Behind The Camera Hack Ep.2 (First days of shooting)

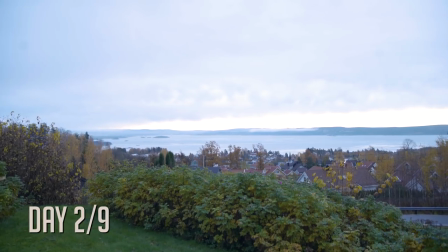8:40 It was day 2 and time to shoot the first scenes with Eskil at his place.
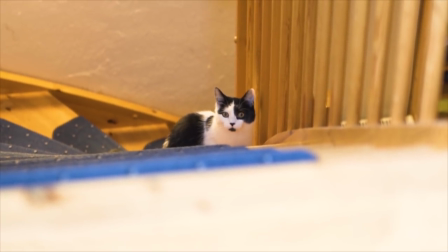8:45 Since Eskil has a full-time job in a bank, I had to carefully plan the shooting so we could finish most of his scenes during his spare time.
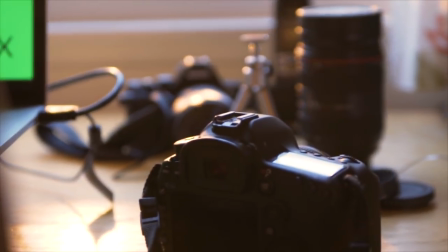8:52 So instead of shooting the scenes chronologically, we gather his scenes for the next coming days.
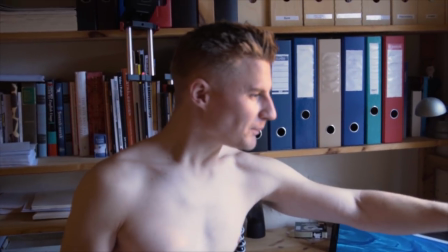8:57 Oh no! It's the evil mob! Is that Jonathan Holdsworth?
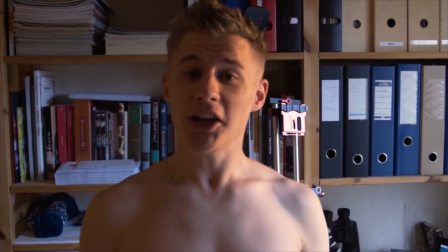9:03 No, he's actually one of the supporters. He chose the This Is My Scene perk, so this scene belongs to him.
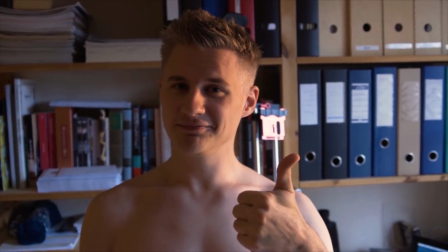9:11 Thank you, Jonathan! So the thing now, he's going to download the hack from the programmer.
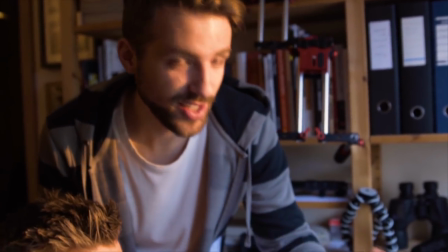9:16 He has just sent it to Eskil.
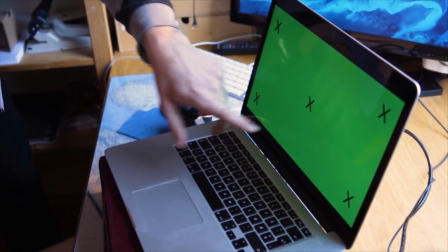9:18 And since we didn't have made the hack yet, we just have a green screen with some tracking points, so we can add the software later.
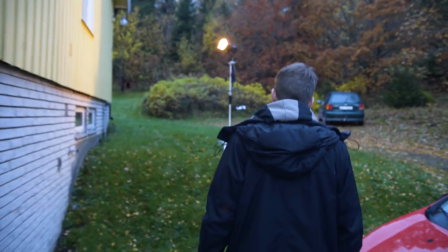9:26 We're also going to do it on the camera. Yesterday we used the aperture 120T as a spotlight in through the window.
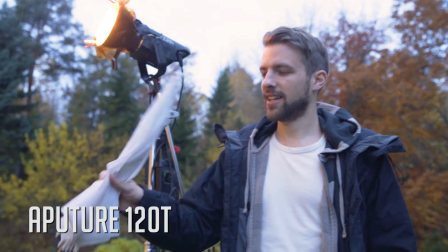9:34 And we used the blue gel and the umbrella to make like a kind of a soft moonlight.
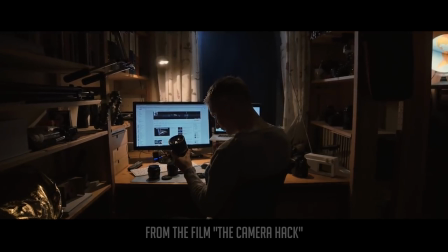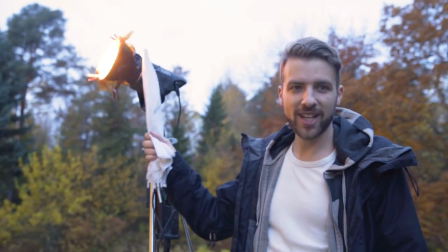9:49 Today it's supposed to be early morning, so we have using the red gel, not using the umbrella to soft it, but have like a spot in through the window.
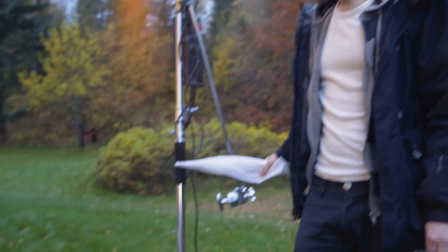9:57 So it will look more like morning. The C-stand is great because it's so strong,
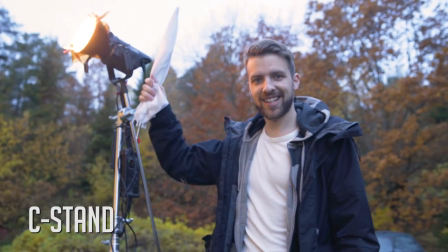10:03 and when you're putting up a lamp high in the air outside when it's a bit windy and stuff,
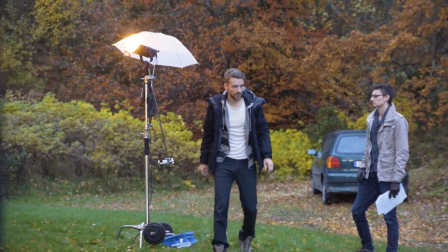10:09 it's nice to have a really solid tripod or stand. So, let's start and shoot the morning scene.
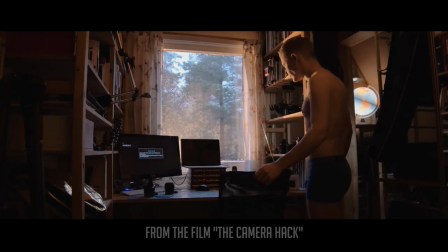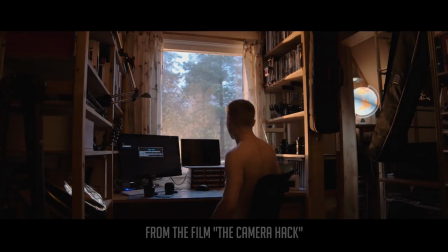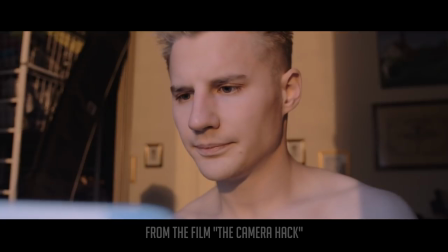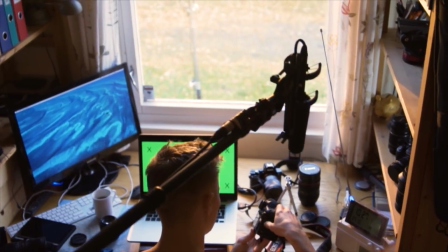10:38 As the room we shot in was quite small, we used a TV in another room as monitor.
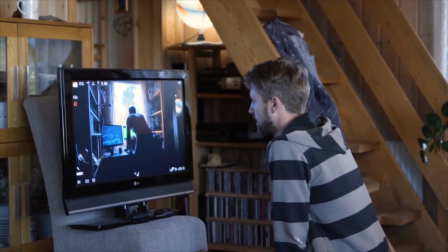10:43 Here I could direct Eskil and also adjust the focus by again using the Aperture DSC lens regain.
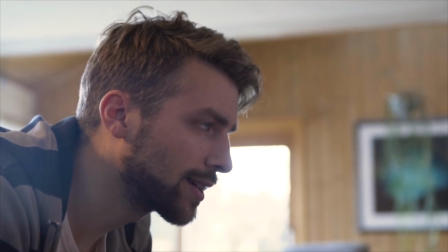10:49 Så lener jeg sakta opp og ser ut.
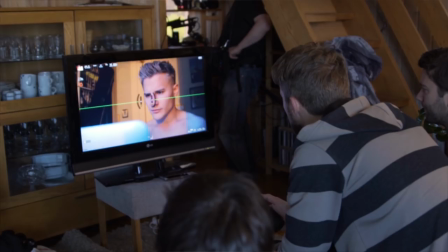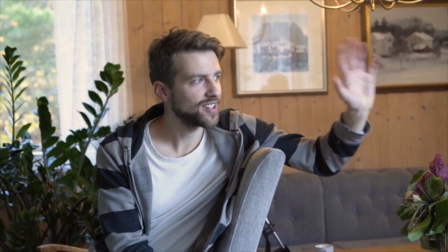10:57 Yeah, I think we should have a sliding shot towards his face to just enhance the situation that he actually sees that things disappears.
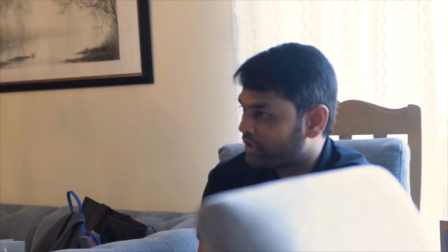11:05 Maybe he could look at it more than once, more than twice, just to have the feeling.
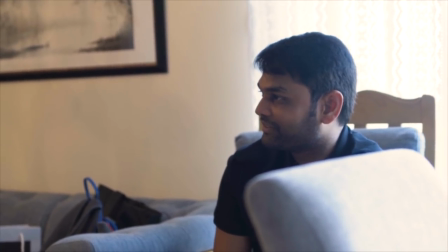11:10 Like, is this real? Yeah. Am I still dreaming? Yeah. Like that?
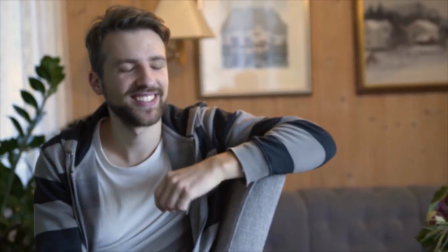11:15 Yeah. Yeah. Yeah.
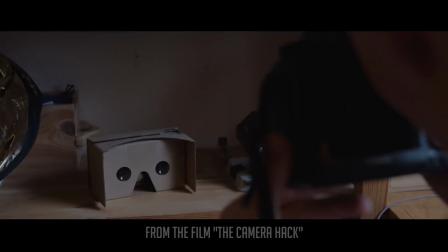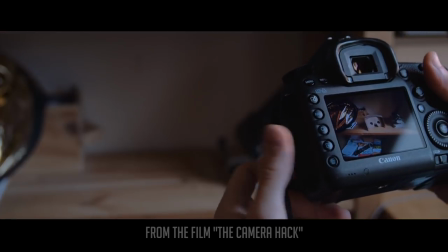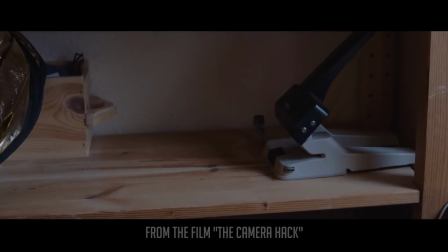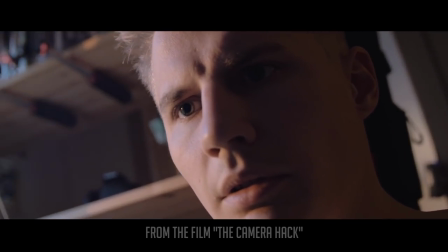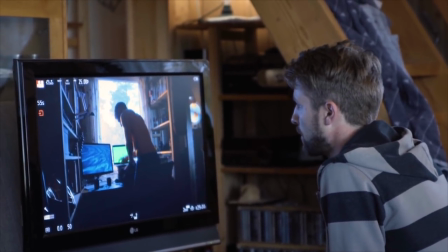11:36 Test. Okay, bunk. Bunk.
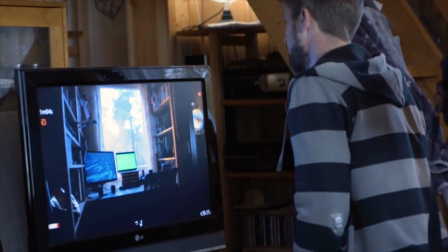11:46 Tack. Kör bra. Den här. Kör bra.
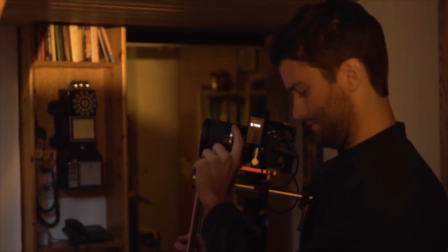11:51 We used the same Aperture 120T lamp for the corridor scene.
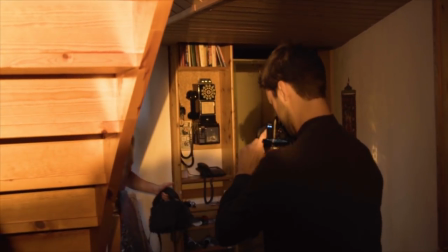11:55 We turned off all existing lights and made the 120T spot in through a small window.
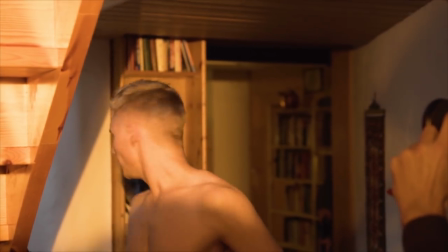12:05 The lens we used in this scene was a Tamron 24-70mm, which has a built-in stabilizer that works great with the DEC.
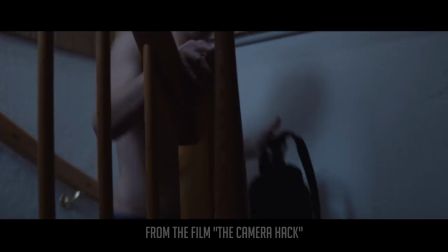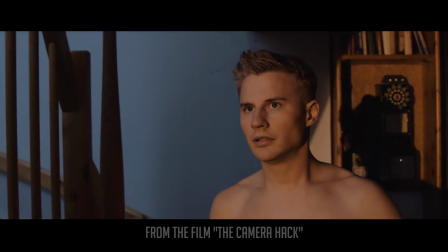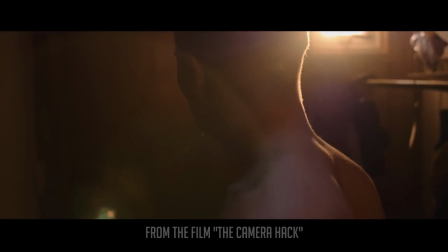My role is quite simple. I make the music, and today I'm going to make sure that every dialogue is read completely. We are just finishing shooting at Eskil's house, and we're now going to move the entire set to another place.